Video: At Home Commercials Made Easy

What if commercials were actually interesting?
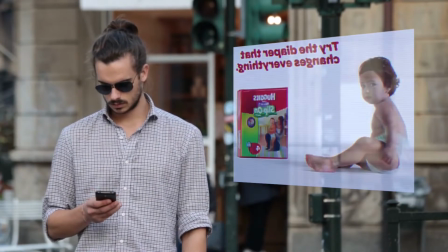0:04 You see, surveys say that the average person encounters between 6,000 to 10,000 advertisements every single day. But how many of those actually catch your attention? So with that in mind, today we're going to make a commercial that's not only catchy to the eye, but also a cinematic masterpiece. Here's the final product.
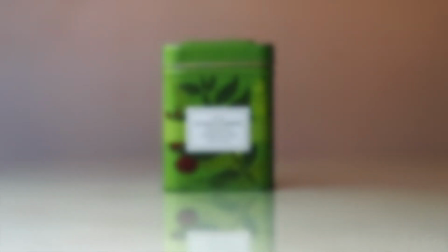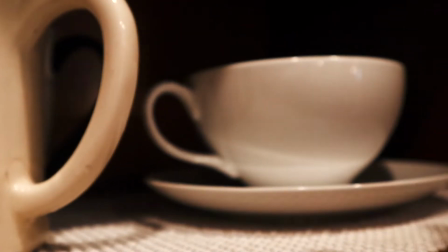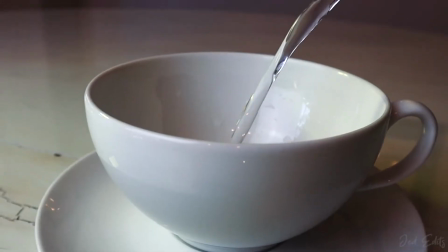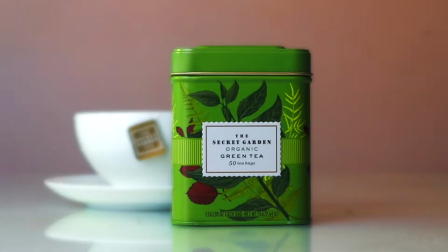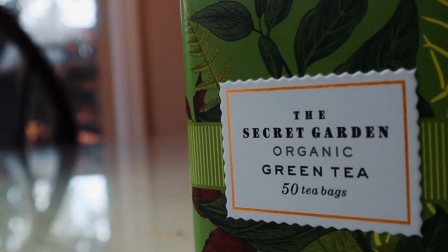0:41 So the product we're using today is this secret garden tea. It looks cool, so like, why not? I'm obviously not a tea drinker. Do I look like a tea drinker like a tea drinker has like this specific look and I don't think I have that look Tell me if I have that look,
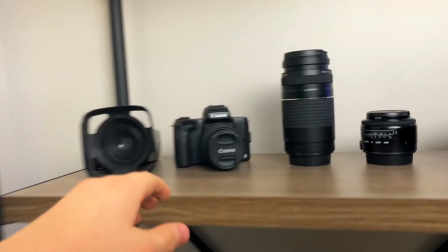0:56 please So the first step to this process is choosing our gear today We'll be using the Canon m50 mark 2 with the 15
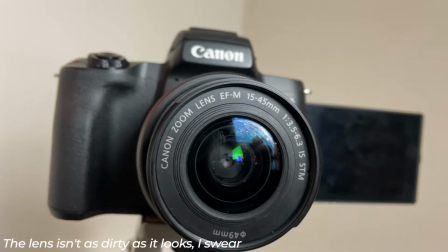1:02 to 45 millimeter kit lens for now It's resting on a tripod, but we're mostly gonna be filming handheld today So now it's time to actually get our shots this process was actually super easy And it only took about 10 minutes,
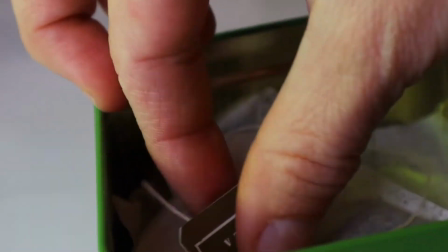1:13 but I guess that's all I needed. Also. This is my hand model my mom
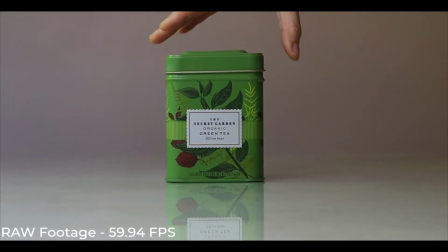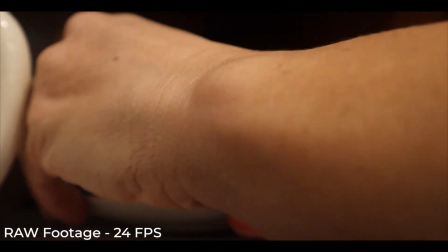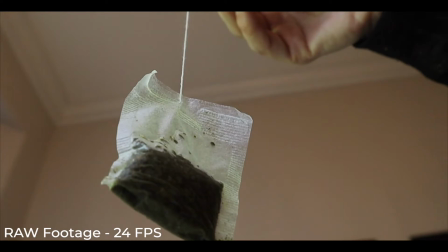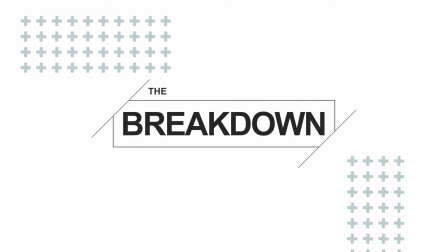1:33 So after we got our shots, it's time to head to edit. Here's the breakdown. So obviously the first step was putting everything in the correct order, which we've already done here.
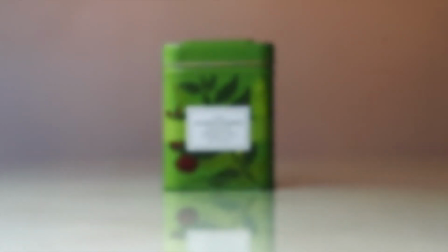1:41 This is an adjustment layer with a LUT and a color board. The first part's pretty simple. It's just Gaussian blur while slowly zooming in, and then some speed ramps.
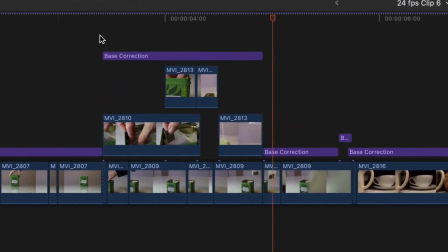1:49 Then for the next part, I literally just put the clips in, threw the color correction on, and the 24 frames per second really made it flow well.
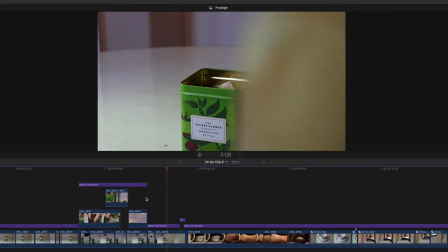1:56 Now on this next shot, I masked the teabag so it made a cool transition into the next scene. Next, we have grabbing the cup.
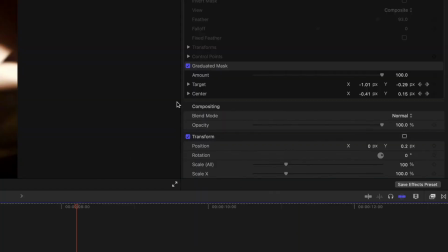2:01 This is also pretty simple a speed ramp and then another graduated mask to make a cool transition Then we just have this cool shot of
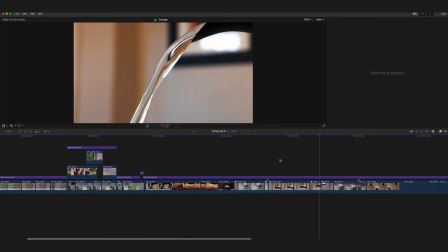2:08 the cup with a cool camera rotation Then we have this shot which turned out really well in my opinion I didn't know my camera could focus that much
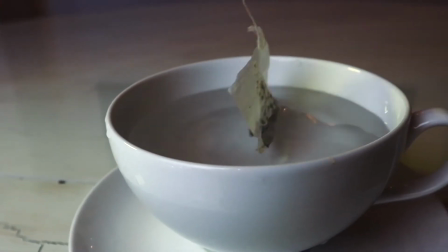2:14 speed ramp transition Then we have this teabag shot now we have the teabag falling into the water Then we have the final hero shot
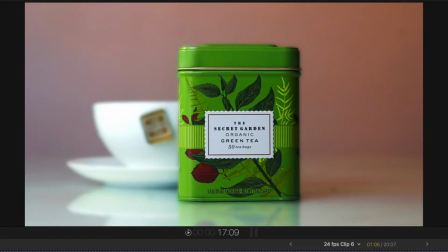2:21 with the cup and then the box just sliding over now It's cool here because I actually masked out the box and then I blurred out the background just so
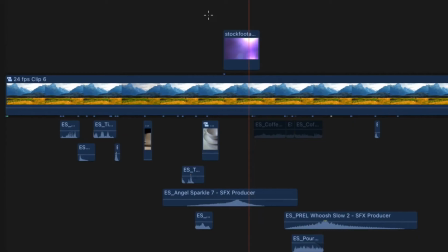2:28 you can focus on the box more and there you have a really cool final shot now sound design is what really makes the edit so this is the edit with no music so
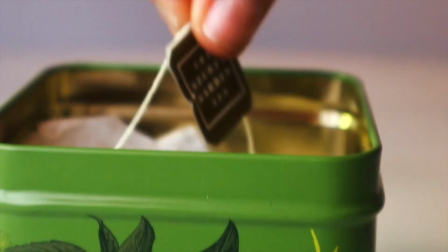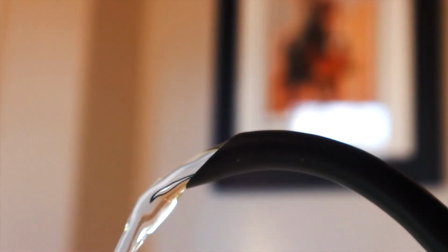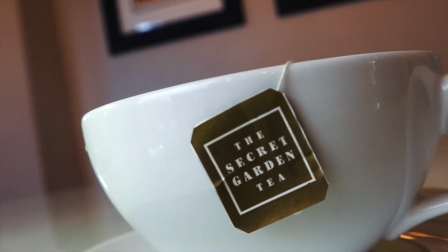that's how we got our commercial here are the before and after shots
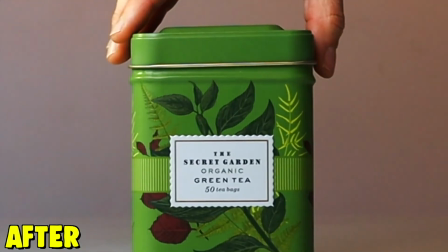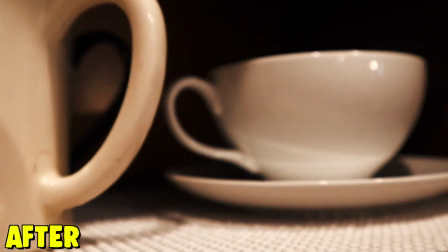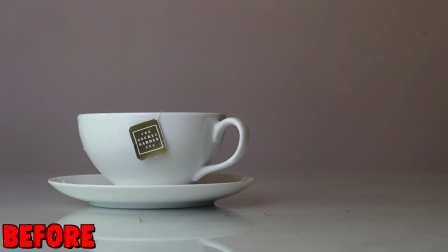if you want send this video to the tea company to get their attention but that's all from me i'll see you guys later